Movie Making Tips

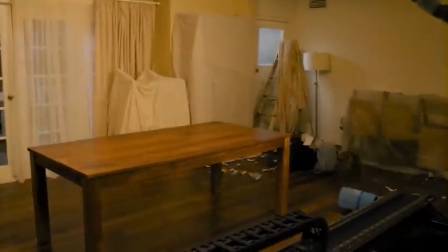Lee really wanted a person in a suit fighting with Elizabeth on the day because he believed that would make her performance much better rather than Elizabeth just miming all this to nobody.
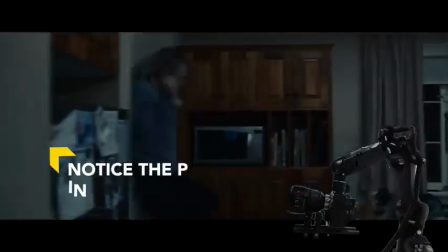We loved the way the motion control shot in a way that it was so artificial and clinical,
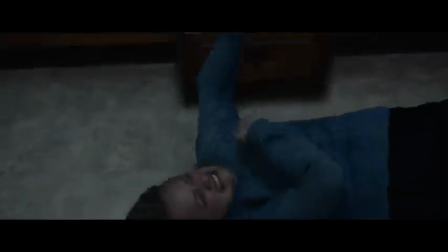the way it rendered the movement in that I tried to shoot my dolly work the way a motion control camera would because it was kind of Fincher-esque in a way.
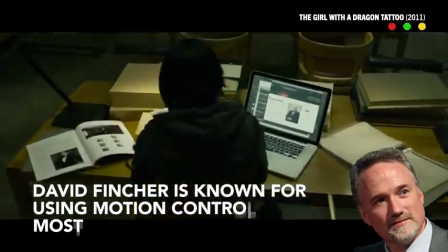I know David Fincher uses a motion control camera a lot, even for shots I've heard that don't need motion control because he loves the movement of it.
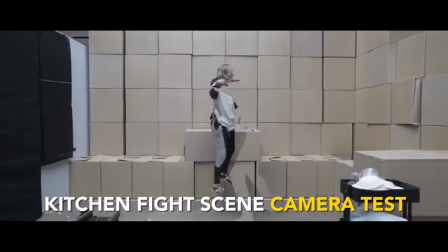So it ultimately became a dance for Elizabeth because once our move was programmed,
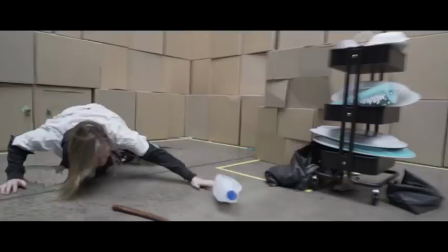Elizabeth had to hit all of her marks perfectly because the camera was just going to perform that move again and again.
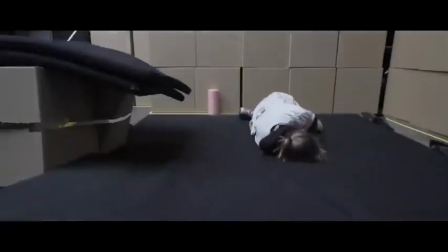And if she didn't keep in frame... The camera was moving on. To Elizabeth's credit, she rehearsed it so well. We had a count on the day. So she knew when the count hit 20, she needed to be on the ground over there.
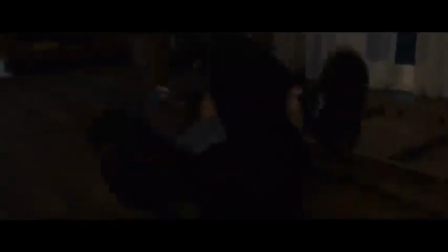When it hit 25, she needed to be here. And, you know, it was really exciting.
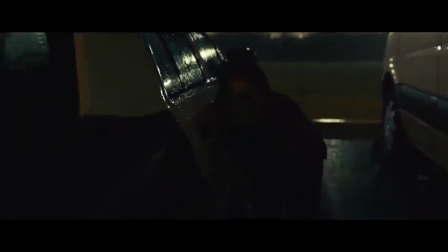so Cecilia is escaping a psychiatric ward now she's chasing the invisible man down as he's escaped through a car park in the rain
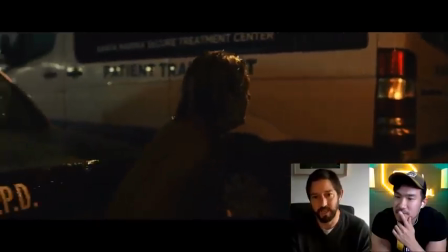again we've got some very long steadicam shots here that ultimately were cut up
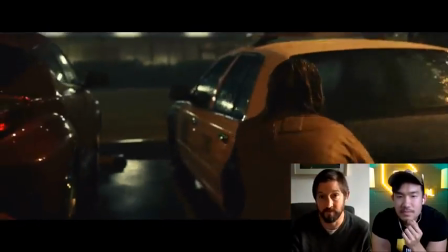a bit but you know we would do these very long takes on the day where Elizabeth
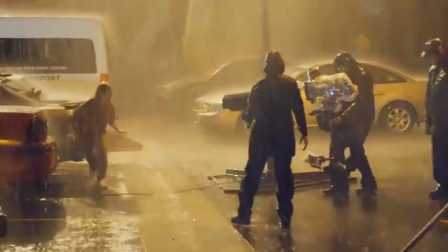and our wonderful steadicam operator Andrew Johnson would be leading or following her throughout this space.
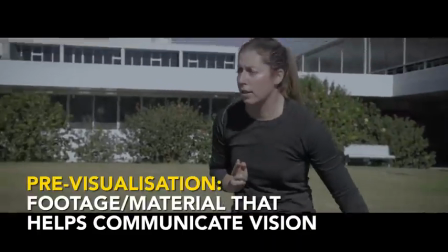We pre-visualized this whole scene in pre-production.
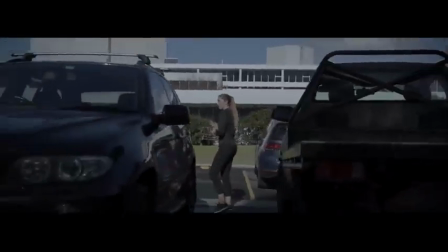I like to get out there early in pre-production and shoot stand-ins on a little camera, cut it together and figure out what the coverage is going to be. As rudimentary as it might look, it can give you a really good idea as to whether your coverage is working. Were there any things that you noticed in the pre-vis that you were like, oh, maybe we need to add one or two things? Not particularly.
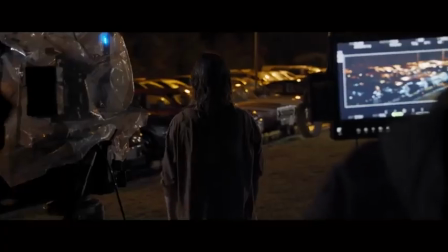I felt like what the pre-vis gave us was the ability to have all those arguments and discussions before the night. Lee and I can put it on a computer. We can talk about what worked and what didn't work. The editor can be involved during production, which is fantastic.
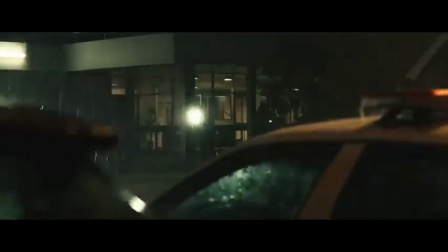Talk to me a little bit about the lighting for the actual scene. We worked with the art department extensively to put in a lot of practical lighting at this location.
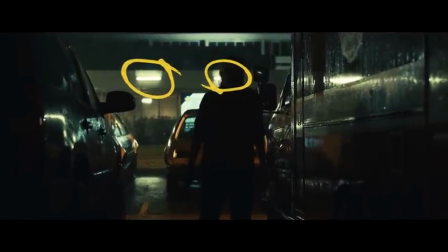So we put a lot of fluorescence on the building itself. We installed sodium vapor street lighting in our car park.
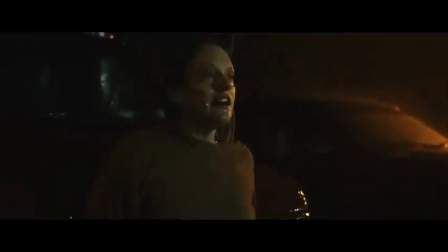So we had this sort of, you know, orange,
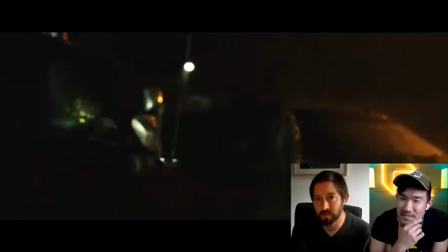greeny light that Elizabeth comes in and out of. whenever possible or where I felt Elizabeth might have ventured
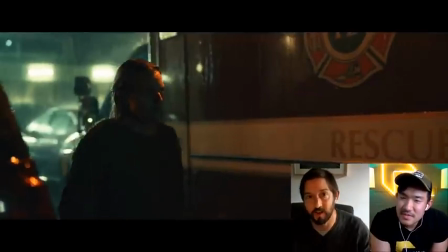into a darker area I tried to hide sky panels with
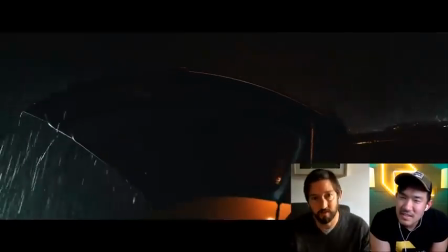a sodium vapor filter on to throw some more light in there but it was really
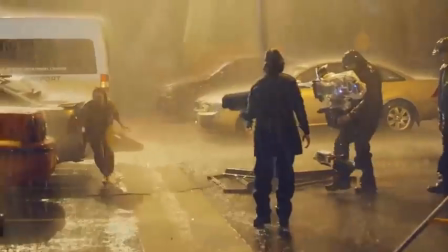hard to hide anything in there because our camera was looking 270 degrees a lot of the time but certainly for a lot of the long steadicam stuff you kind of just have to let her come in and out of darkness and live with a lot of it you know when we spin the
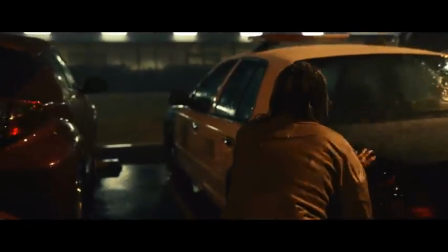whole unit around and shoot the other direction I might drag those lights around a little bit so they're not as front lit it's definitely trying to avoid
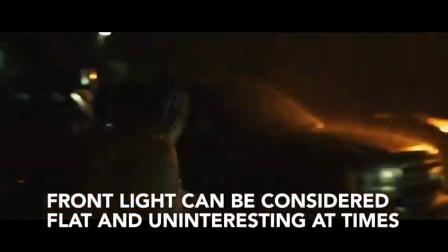front light in a situation like this I'm trying to backlight the rain I'm trying to light the architecture in the building more so than her but
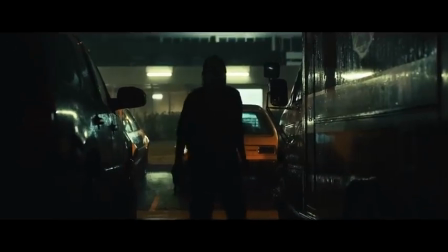again it's a fine line you know this one shot in particular that we're looking at now Lee and myself really wanted to be in silhouette but for much of the
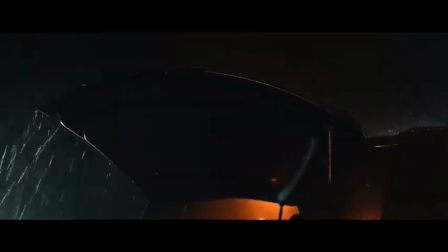moments after that you kind of want to find that fine line where it feels moody and dangerous but you can always read her expression and that when the when the rain comes on that actually changes the ambience of the light to it everything gets a little bit brighter with
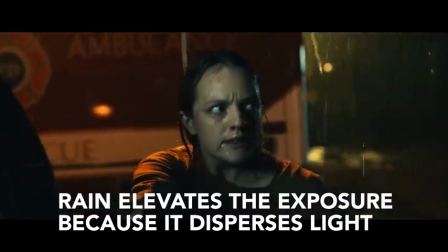the rain i found because it sort of catches the light and you might have thought your backlight was looking kind of subtle but once the rain comes up it looks overcooked for a movie like this what's sort of like the biggest thing that you learned that you know someone trying to approach a horror film or trying to shoot what's sort of like the biggest tip it It kind of validated how important pre-production is on a film like this
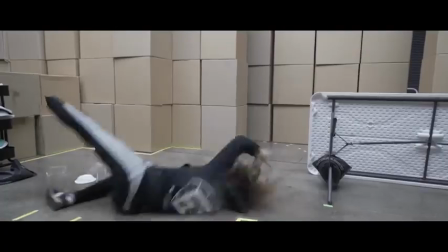for me, because it's not a naturalistic drama where, you know,
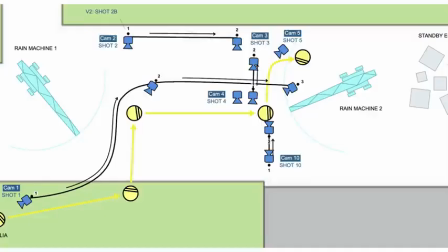you might just be working with the actors on the day and figuring out the coverage on a naturalistic drama that would work. It doesn't mean coming into any of these days, you can't change the plan when you get there.